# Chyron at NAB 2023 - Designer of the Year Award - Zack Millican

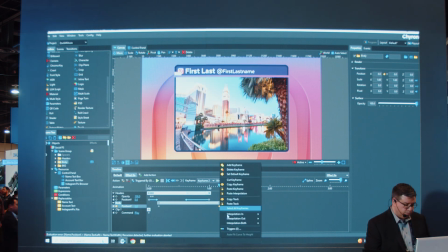(20:35)
And I only want the easing at the end here. I want it to be also a strong ease. So I'm looking at my easing information. Yep, that's where I want it. So the effect in.
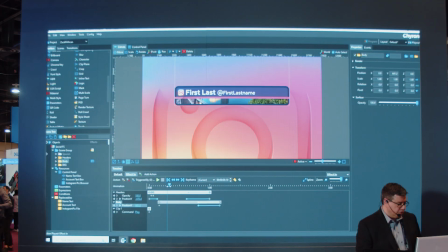(20:48)
So I really like how this is dynamic because just quickly I set up that mask.
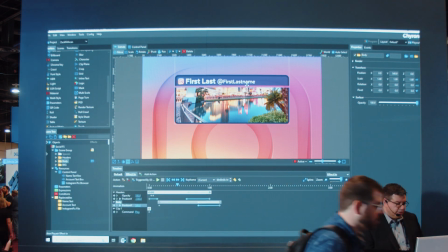(20:55)
So I keep that spacing. I'm all about my spacing. Keep that perfect spacing as it's still animating up.
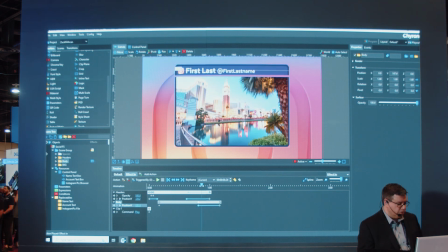(21:03)
The bottom is starting to come in and then it slowly comes to the end. You know, I feel like it has weight. It's slowly stopping. All right, so that's it. That's my effect in. So let's make an effect out. So when you take this off the air, this is what's going to happen.
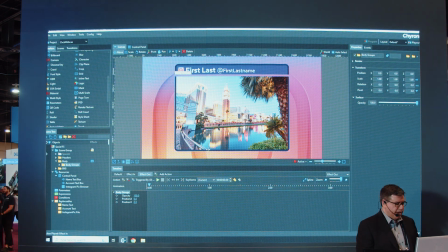(21:19)
I'm going to start by creating an anticipation in the animation where this body here is going to slowly start pushing up, and eventually the rest of it will catch up. So when I animate this up, I want to animate off the screen.
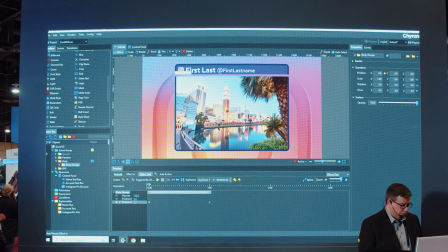(21:33)
So I'm going to type 1080 here in this case. Now I want a really strong ease at the beginning. Love this. So I'm going to go up to 2.14.
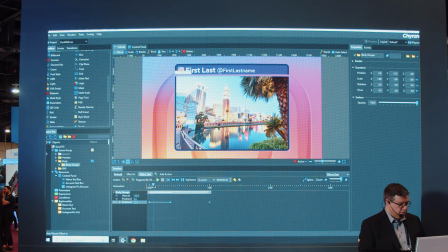(21:50)
All right, now I'm going to, so this is starting the anticipation that the animation is about to leave the screen. So I'm going to really kick in gear. And I'm just, you know what? I'm just going to say, hey, the whole scene group, let's animate it off.
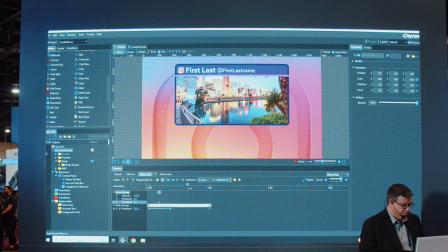(22:06)
But I'm going to do it quickly from 5 to 25 in this case.
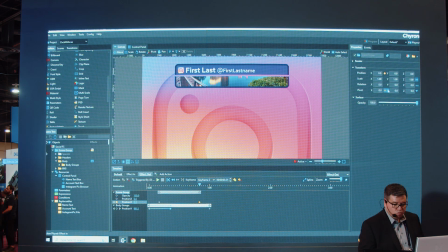(22:11)
So here, also, same direction. And I want to do animation on both of these. I want a nice little stop at the top.
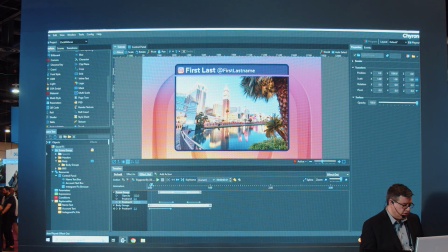(22:20)
So you can see the anticipation when this slowly starts to take off, and then boom, it's gone. Okay, now earlier I said I put a crop on the pictures because I was planning an intelligent transition for a new picture to come in if this was an Instagram carousel. So I'm going to use this crop here.
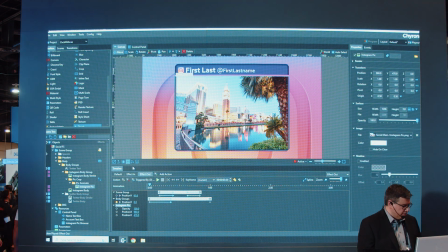(22:40)
So what I need to do is I need to make a transition completely outside of the scene that I could use throughout the whole package.
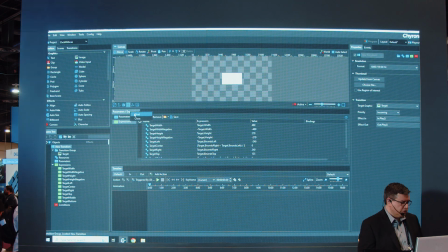(22:52)
I don't need the expressions in this case. We're going to keep it simple.
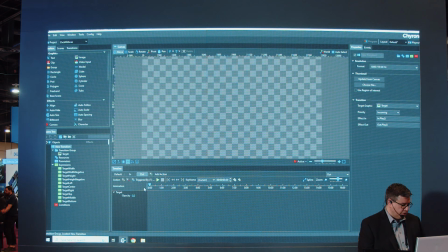(22:56)
Simple in and out is a cut here, so I'm going to turn off the cut, and I'm going to make the information myself. So I want to zoom in here. I want to make this last 25 frames. It's kind of been a theme here. And we're going to adjust the target here. So this target represents that picture. It could be used on text later. It could be used on little icons, logos.
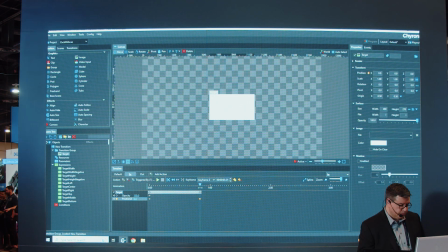(23:21)
So this is a new picture coming in. All right, I want to set up my easing. I want this to be a strong, equal ease in and out.
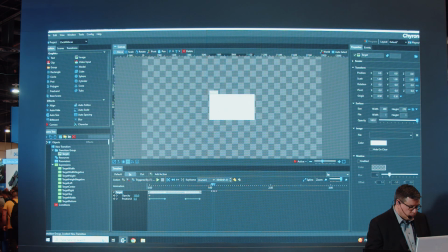(23:34)
All right. Now a shortcut here is I could copy this track,
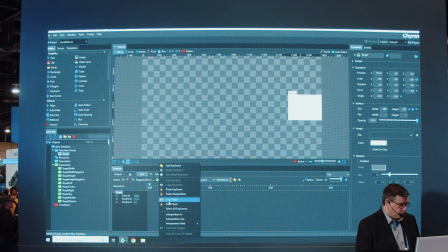(23:43)
go to the out, paste that track, and then I'm going to reverse it. But I still need to adjust where it's going to go. So it's going to start. So this is the out. So it's going to start here, but I want it to go the other direction, like an Instagram carousel.
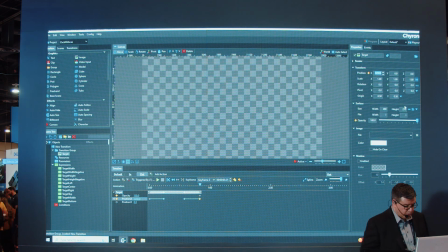(24:00)
So instead of 1250, it's going to be minus 1250. So this way I'm keeping all my easing. Everything's equal. Everything's looking great. All right, so now I need to save this transition.
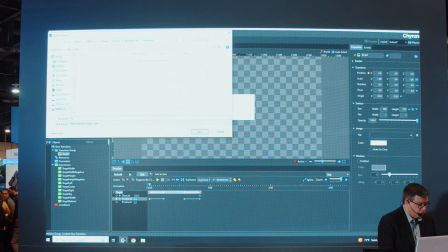(24:10)
I'm just going to call this push. I could call it push picture,
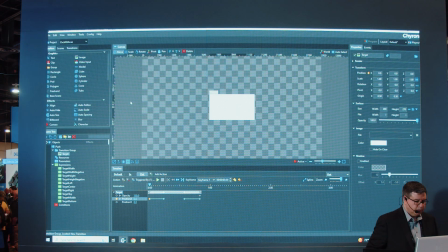(24:14)
but think about it could be used throughout the entire package for other things besides the picture that we're working with now.
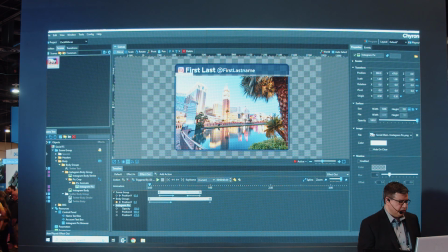(24:23)
All right, so back to this here. Now I want the transition we just created to be associated if the picture changes. So I'm going to choose this group here, and I'm going to go back to the toolbox, and I'm going to choose transition,
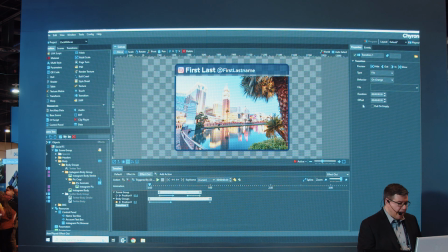(24:40)
and I'm going to add that transition we just created.